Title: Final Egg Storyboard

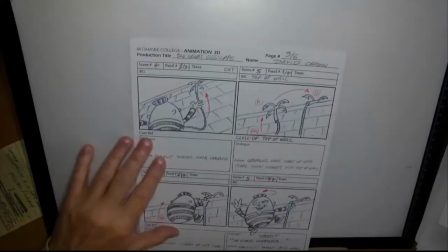And now we have another shot
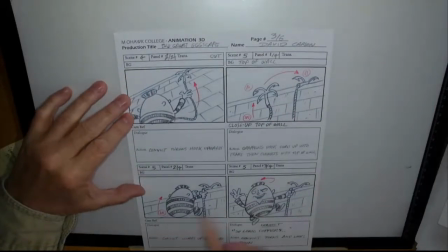of which there is scene 5, and there are 4 poses.
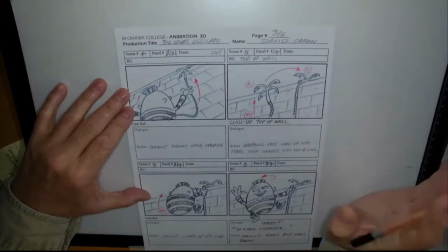So first we see the grappling hook come up, and I did a little shorthand here of doing a pose A, a pose B,
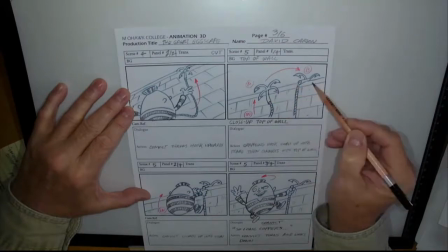showing the grappling hook coming into the shot, and then clicking on to the side of that brick wall.
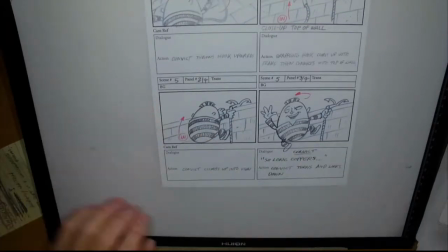Then we have our character coming into the shot, and then him turning.
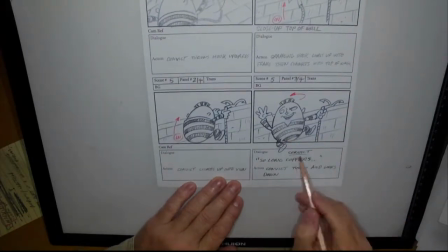And finally, first time we have dialogue, and it's the convict.
It goes, "So long, coppers."
And again, all of them have action notes describing what's going on for clarity.
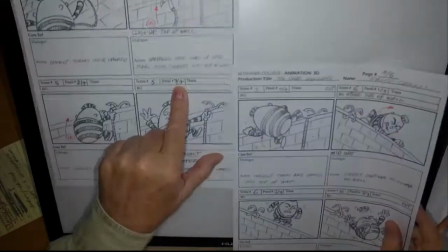So we have one more pose that we're moving forward. So here's scene 5, pose 4 of 4.
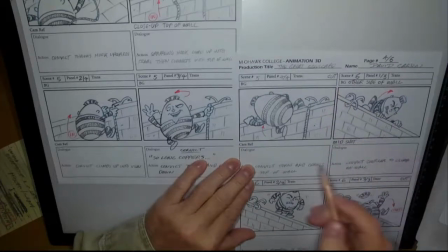And we have the cut because we're going to be changing a new scene. And this continues.
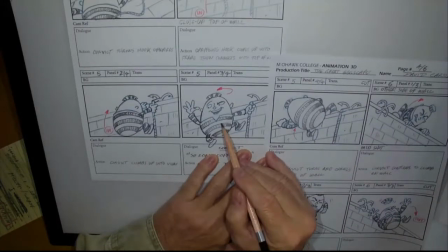So we have him climbing into the shot, turning, and then him climbing up over.
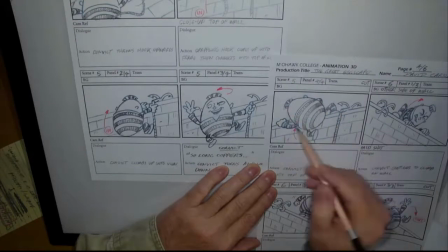And again, he's dimensional. He's got depth. So we're showing perspective and different angle structure on that character.
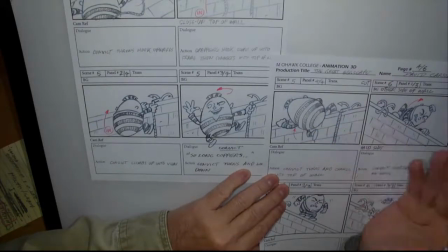And this is why we do those rotations. We're going to work on a rotation so that we know that character from front and back and from different perspectives and such.
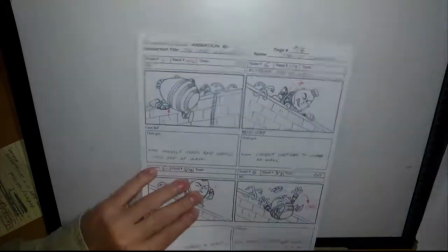And now we cut to shot 6.
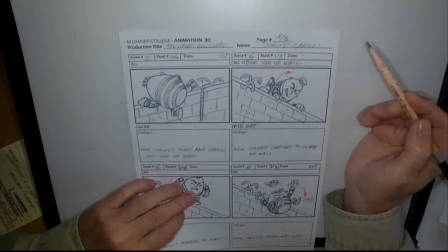Here we are, page 4. We're just getting to scene 6, and there's going to be 3 poses here.
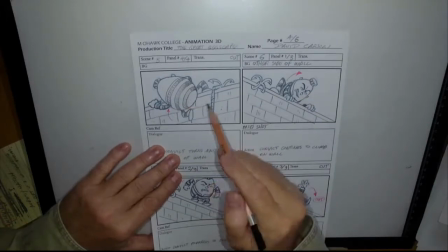So we're seeing that action that carries over from the camera being on the left side of the wall to now moving over to the right side of the wall.
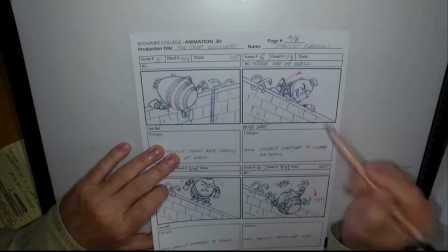And it's still, the camera is low looking up on that angle. We just framed it so we can see that action clearly.
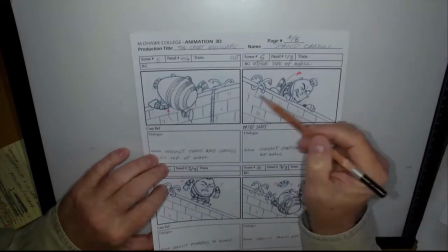That grappling hook.
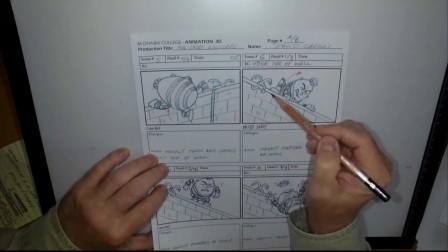Here it is from the back and the rope, and on this side we can see that the grappling hook has got the edge of that wall here and how we climbed up it.
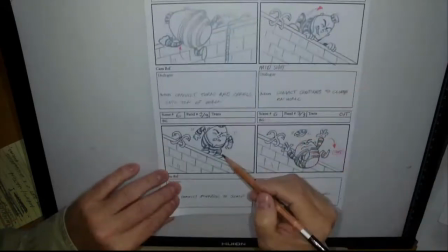So expression, getting a pose. Next one, the wall's in the exact same, everything's in the exact same position, but now that he's up there,
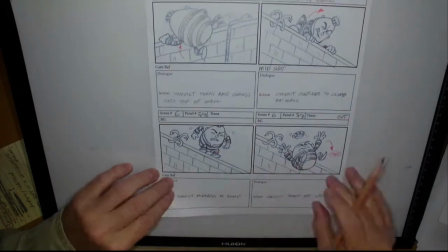he's getting ready to make a jump, which is all how it describe as I'm saying.
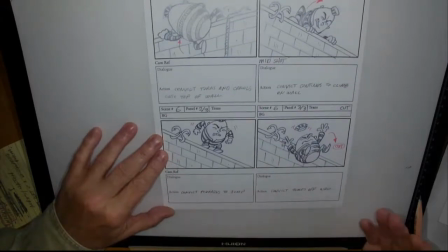What I'm saying is almost exactly what the action notes are here. And then he jumps,
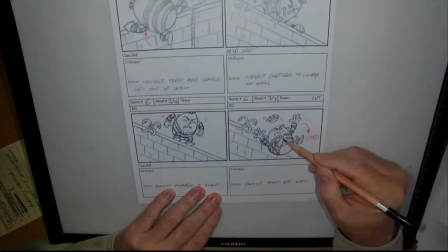and we have our little red arrow that he jumps out of frame, so we're left with just the wall there.
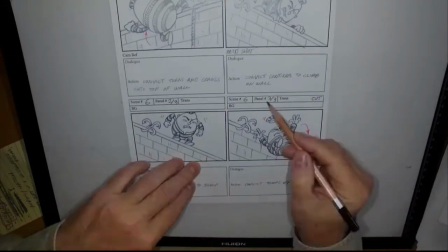So that's that third pose.
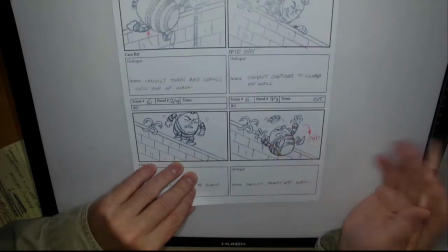And some fun little thing as he's jumping and getting, a nice silhouette, and having a pose that shows, what we'd look like in a jump. And his little hat kind of lagging behind, that he's jumping, the hat will follow, but not at the same rate.
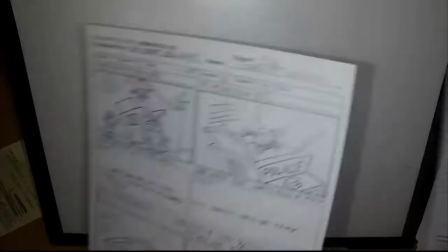Okay. So cut, so we're going to page 5, which is here, and we go to scene 7.
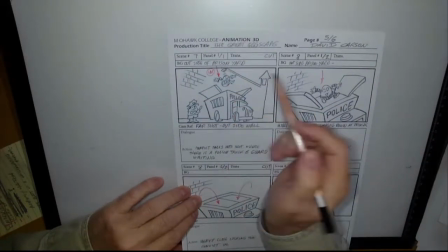In this shot, we have, description outside the prison yard.
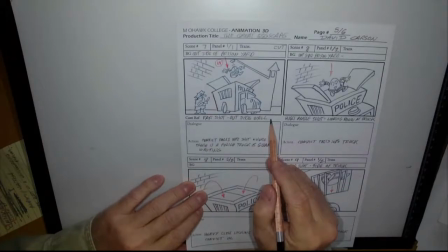We've cut out further, so now we have a new establishing shot, a far shot, so we can see now outside of the wall,
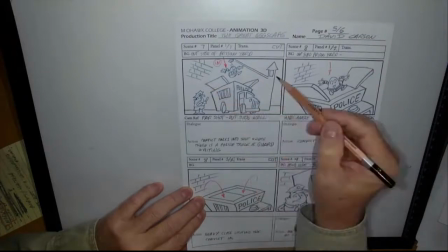and we have that recognizable guard tower and the brick wall,
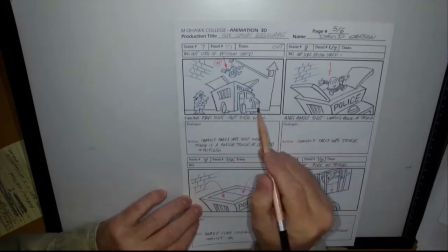and we have our little police guard down here and the paddy wagon and the police truck here, taking a look, so we can see the relationship of everything.
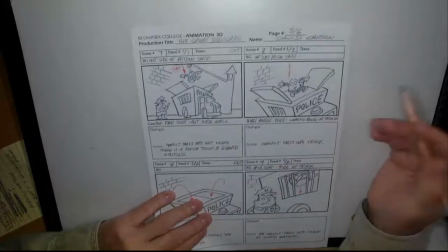Oh, so I did use that high shot. Again, it's been a while since I've done this one, so revisiting it.
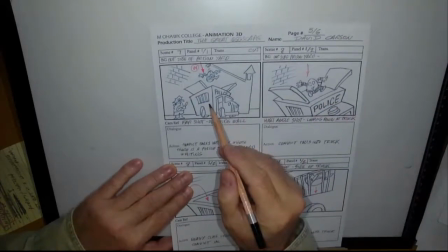So yeah, so now I've taken that camera. It's almost this camera, but it's come in closer, and now we're pivoting, looking down.
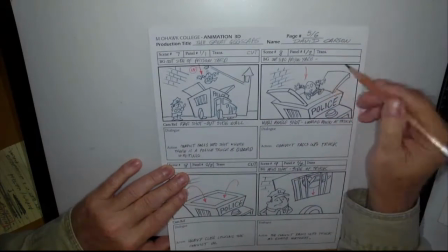So the camera's from that high angle, and we can see our character.
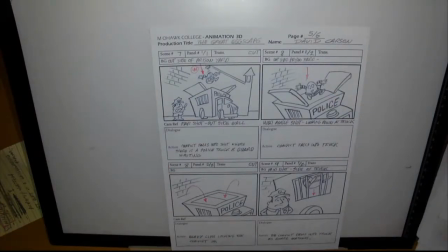And what I should have here is so he's coming into the shot here.
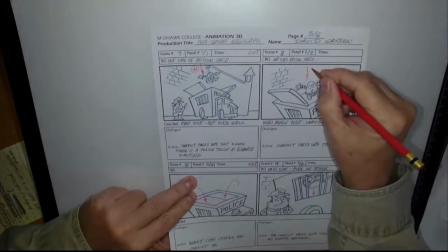He's coming into the shot
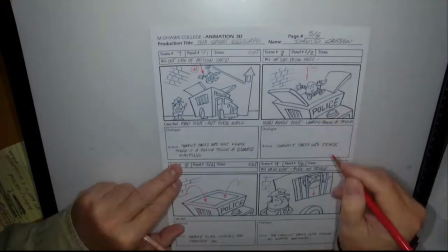as we came closer, and he comes in and he falls into the paddy wagon,
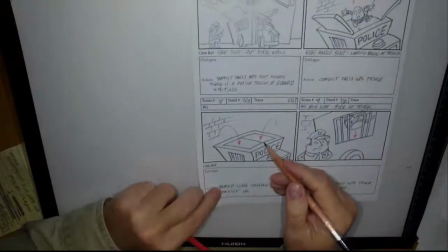and then those doors come close. So 2 poses on that one, work it out.
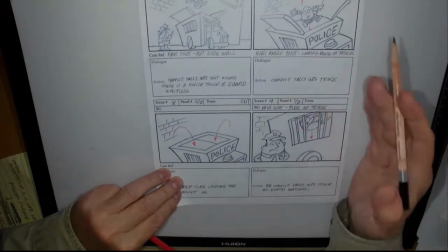Now we come to shot 9, so the end of our 5th page, and there's going to be 2 poses mid shot.